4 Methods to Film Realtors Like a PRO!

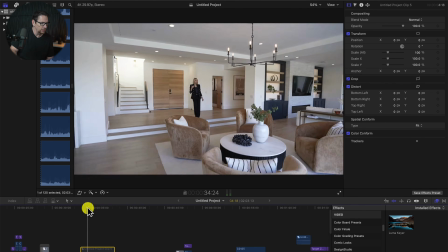[4:09]
I like this shot a lot for a couple of reasons.
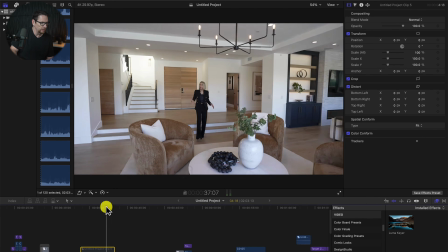[4:11]
One, because again, keeping her in the middle of the frame, we're showing a lot of stuff in the house, but there's also a lot of parallax movement.
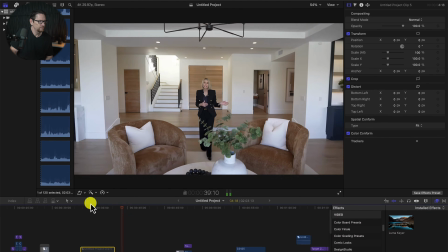[4:19] There's 4 bifold cantina doors that open up to the private oasis.
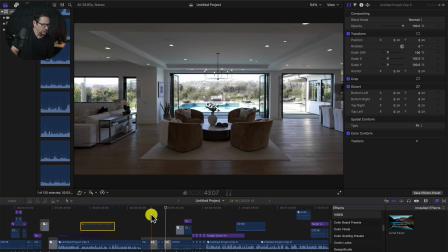[4:26]
Made some cool day to night transitions on that one too. So here is the third camera movement that we did.
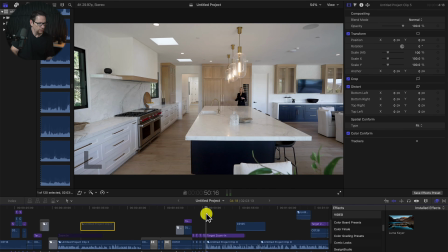[4:35]
And this one is in the kitchen. And so let's watch it real quick and we'll show you what we did. This kitchen, not remarkable.
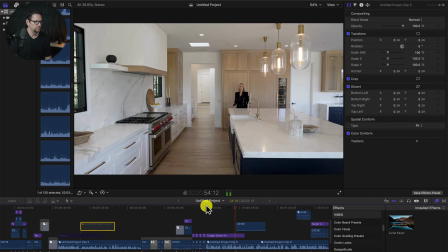[4:43] Look at this oversized island. And yes, this is Calcutta marble.
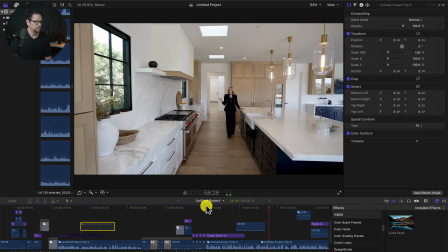[4:47] And oh my goodness, look at this Wolf 60-inch dual fuel range.
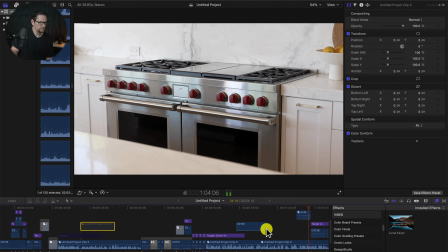[4:52] I'm in love. I want you to notice the fine details in this home. Are you noticing the custom cabinetry?
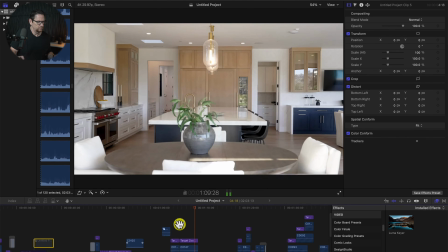[4:58] The backsplash is marble as well. There's actually custom skylights throughout the entire house.
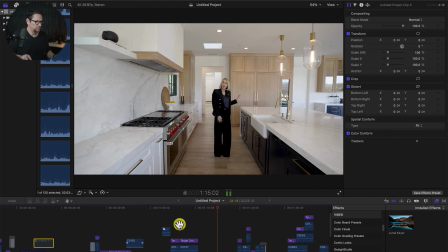[5:03] And you not only have one Sub-Zero refrigerator, you actually have two.
Okay. So here's how we can break down this shot.
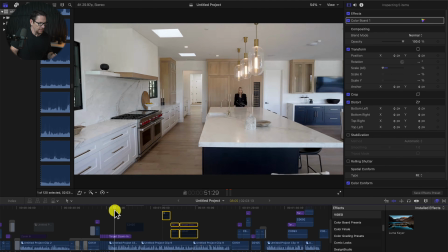[5:13]
We actually got this done in 2 separate shots. Let me take this zoom out as well.
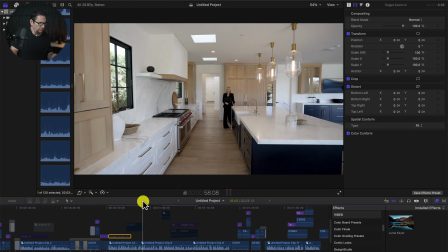[5:19]
So it's just a sideways movement and then a forward movement like that. And she's walking along.
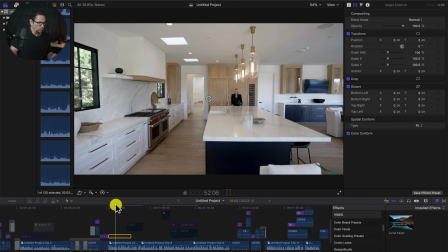[5:25]
Everything was intentional. She's walking along with me and then she's walking towards me.
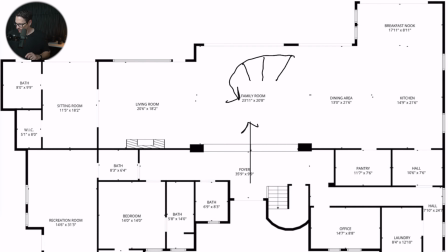[5:31]
So what that looks like on the diagram is, here is the island. I can't draw a rectangle apparently.
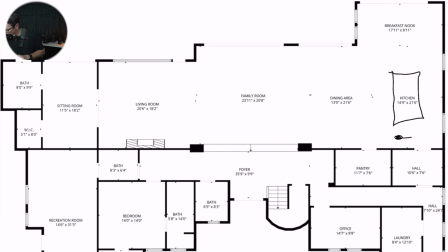[5:45]
And she's over here and I had her walk this way and then forward and end right around there. And I'm over here and I'm walking sideways and then forward. And then it just really makes the shot more dynamic.
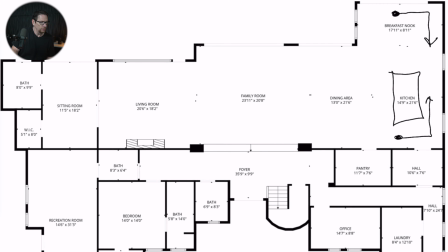[6:00]
One other thing to keep in mind is that she struggled with this section right here, like, because there was a lot to talk about.
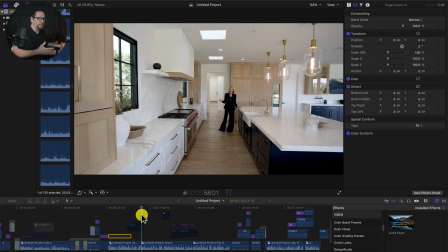[6:09]
So it was something where she was, talking up for a little bit and then making some mistakes and then, sort of getting back into it.
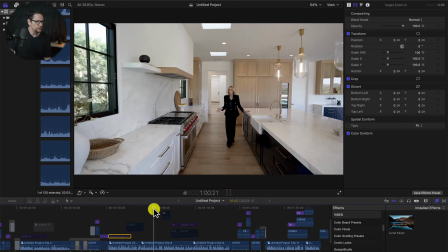[6:17]
So what we ended up doing was doing one section and then she stopped and then we did another section and I'll see where that break is.
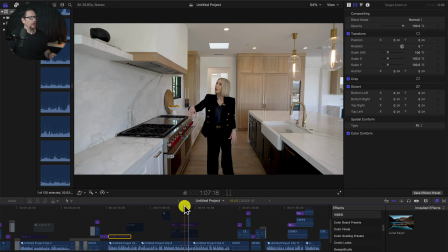[6:24]
Yeah, it's right here. And so one thing to keep in mind when you're doing that, when you're doing these shoots, is that you want to make sure that you're paying attention to the things that they're saying so that after you shoot them,
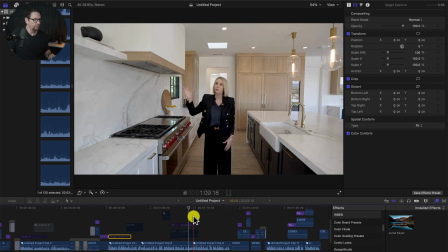[6:36]
you can then shoot B-roll to give coverage. So here's how we did that.
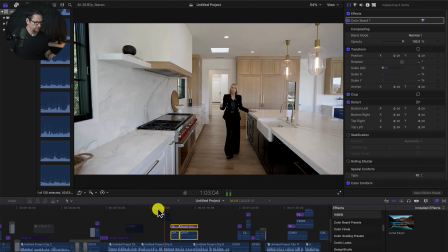[6:43] Range. I'm in love. I want you to So Aaron. range.
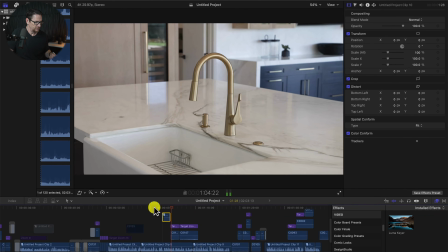[6:49] I'm in love. I want you to notice the fine details in this home. Are you noticing the custom cabinetry, the backsplash?
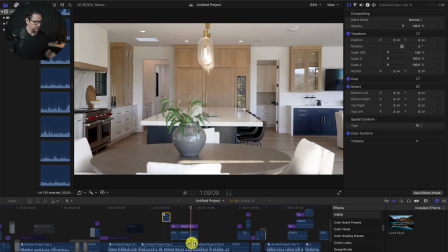[6:56]
So here's my split right here. That's where she, stopped one section and then started again.
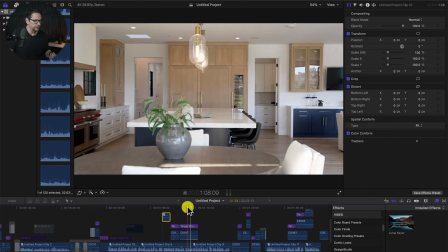[7:02]
And so I just made sure this footage just went over this so that we can cover that.
Splash is marble as well.
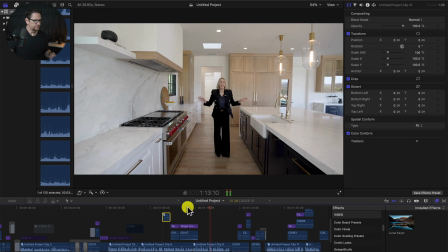[7:07] There's actually custom skylights throughout the entire house. And you not only have one Sub-Zero refrigerator, you actually have two.
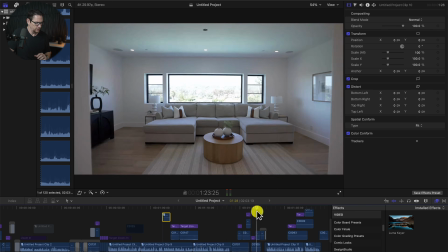[7:16]
Perfect. So let's go on to the next section.
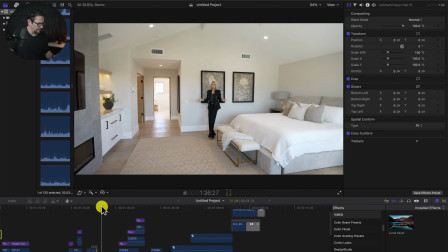[7:22]
And this one, honestly, this is probably like my least favorite one to have done. It's almost like just a panning camera movement. I'll show you like what it looks like.
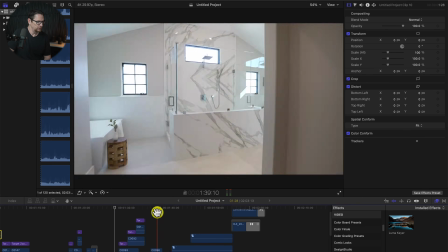[7:34]
But it was, again, intentional. Let's watch it first real quick.
In the primary bed.
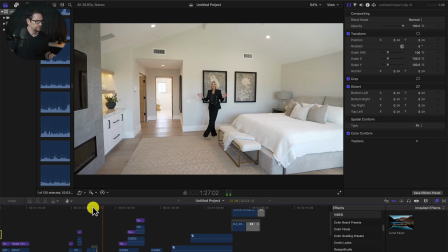[7:40] I'm in the primary bedroom, and let me tell you, the upgrades don't stop here.
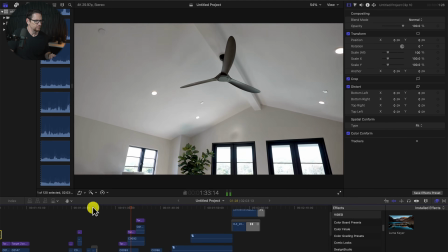[7:45] You have two beautiful French doors, you have high ceilings, you have your own private fireplace that's surrounded by these beautiful custom built-ins.
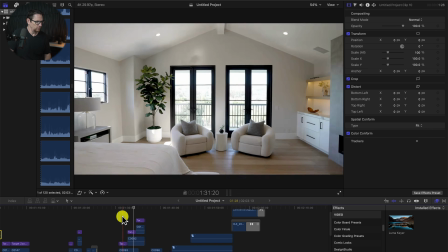[7:54]
So it definitely works. It's a little corny, I guess, in terms of an actual camera movement.
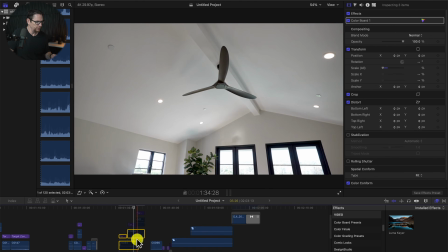[8:03]
But it was very intentional because what we wanted to accomplish was we wanted to show the bedroom, right?
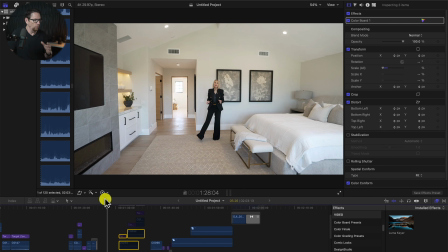[8:11]
Like you can see the bed and you can see the room and we're just sort of, and we have limited space here.
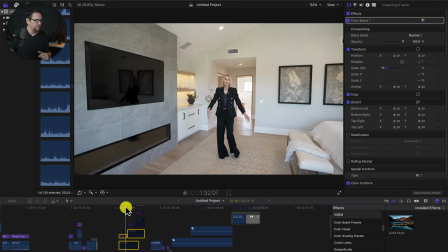[8:16]
And then I just wanted to, pan around so that we can end at this spot right here where we're showing the custom fireplace and the built-in.
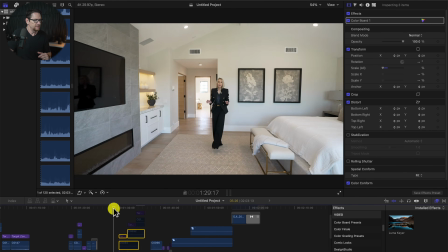[8:25]
So it was literally just a pan movement. I did walk slightly to my right, but it was pretty basic.
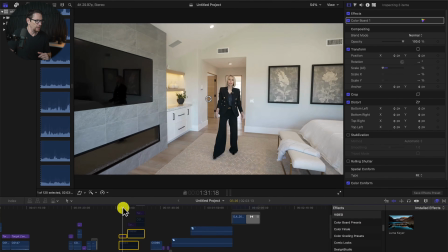[8:33]
And then I just covered the rest with B-roll shots going over the things that she's talking about.
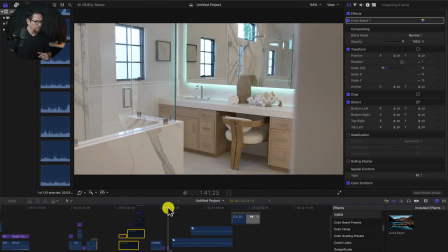[8:37]
We had one more here at the very end, and that's this one.
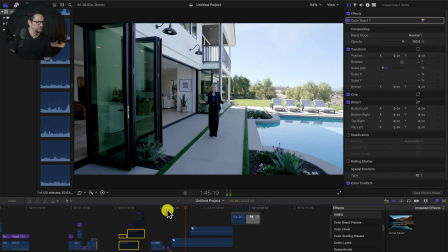[8:44] If this isn't an entertainer's dream, I don't know what is. If you would like to take a private tour of this incredible home, please contact me directly.
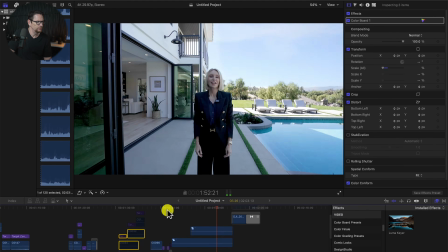[8:52] My name is Audra Lambert at 949-697-2232. Thanks for taking the tour.
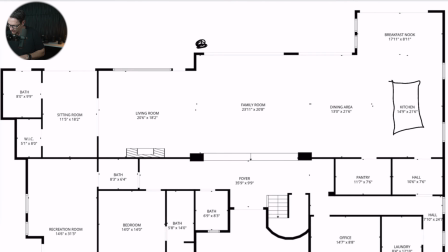[8:59]
So basically, she starts out right here, and I start out like way over here, and she just walks forward like that, and then I walked this way and met her right there.
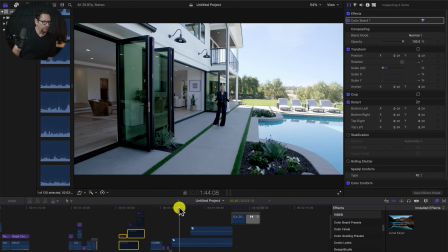[9:13]
And again, we're just making sure when we get to our final frame that we're ending in a spot that looks nice and symmetrical.
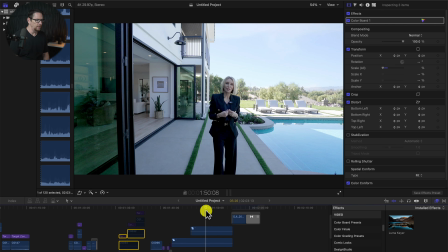[9:20]
All this has to be thought out as much as you can. So I do have a free shot list guide that I left in the description. If you're looking for something that's going to help you feel more prepared when you go out to a video shoot, I highly recommend it. And if you like this video, be sure to comment and hit subscribe for more content just like this. And here's the final video edit. and thank you for watching.
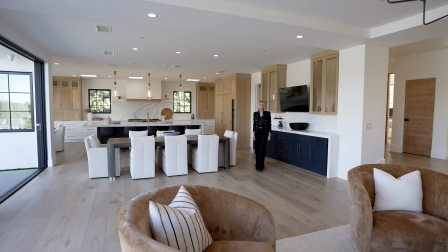[9:39] Welcome to this gorgeous home located at 31321 Via Las Palmas in San Juan Capistrano, California.
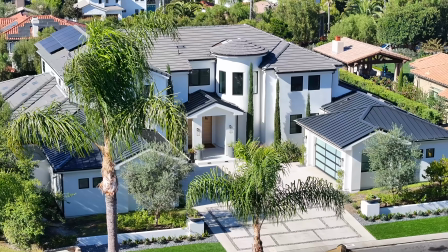[9:47] This incredible home has literally been reimagined from the ground up.
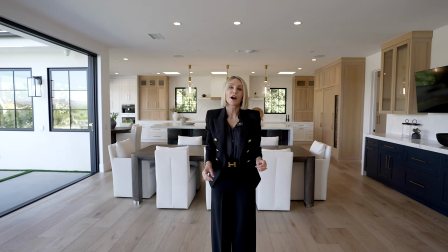[9:52] This modern farmhouse is the pinnacle of design, craftsmanship, and California living.
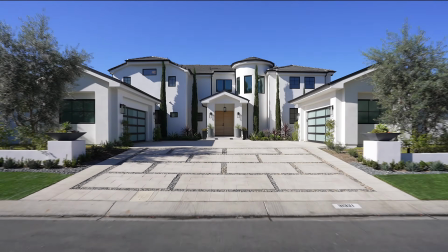[9:58] When they all meet together.
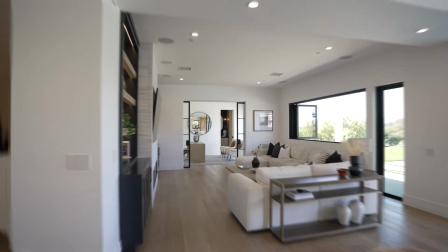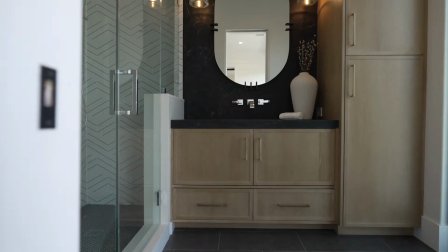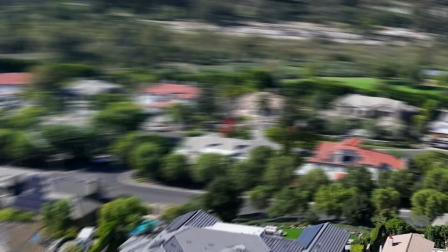[10:10] I can't believe what I'm seeing. I'm literally looking at panoramic views of the rolling hills of San Juan Capistrano.
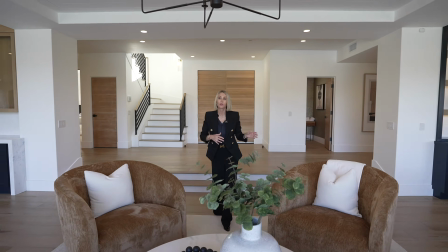[10:17] There's 4 bifold cantina doors that open up to the private oasis.
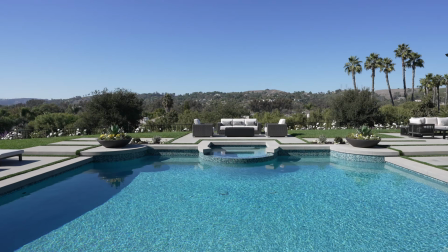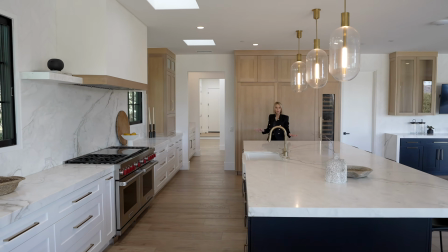[10:30] Is this kitchen not remarkable? Look at this oversized island, and yes, this is Calcutta marble.
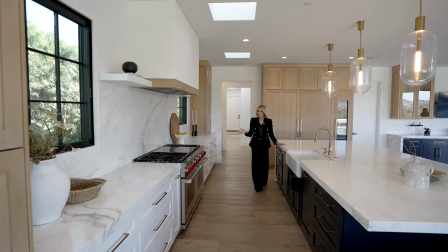[10:36] And oh my goodness, look at this Wolf 60-inch dual fuel range.
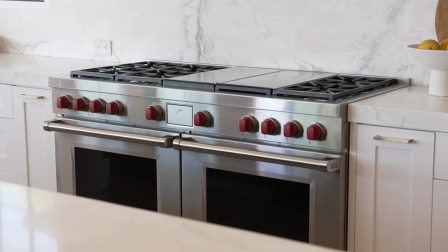[10:41] I'm in love. Now I want you to notice the fine details in this home. Are you noticing the custom cabinetry?
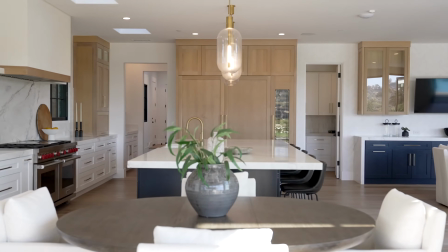[10:47] The backsplash is marble as well. There's actually custom skylights throughout the entire house.
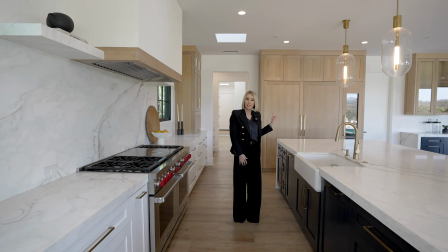[10:53] And you not only have one Sub-Zero refrigerator, you actually have 2.
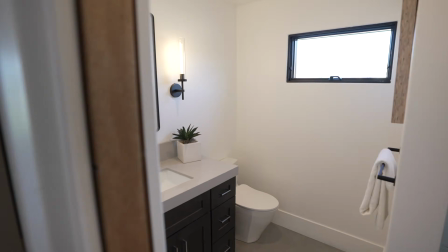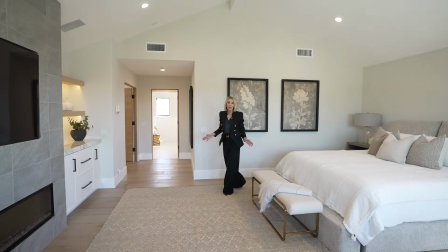[11:05] I'm in the primary bedroom, and let me tell you, the upgrades don't stop here.
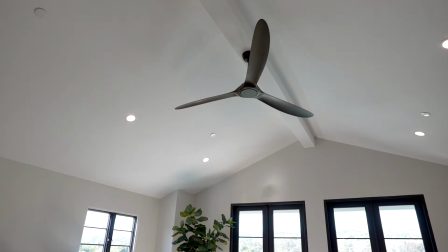[11:09] You have 2 beautiful French doors, you have high ceilings, you have your own private fireplace that's surrounded by these beautiful custom built-ins.
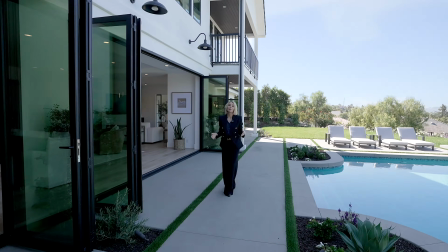[11:22] If this isn't an entertainer's dream, I don't know what is. If you would like to take a private tour of this incredible home, please contact me directly.
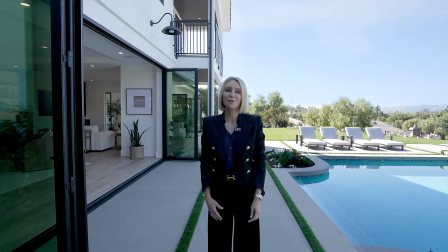[11:30] My name is Audra Lambert at 949-697-2232. Thanks for taking the tour.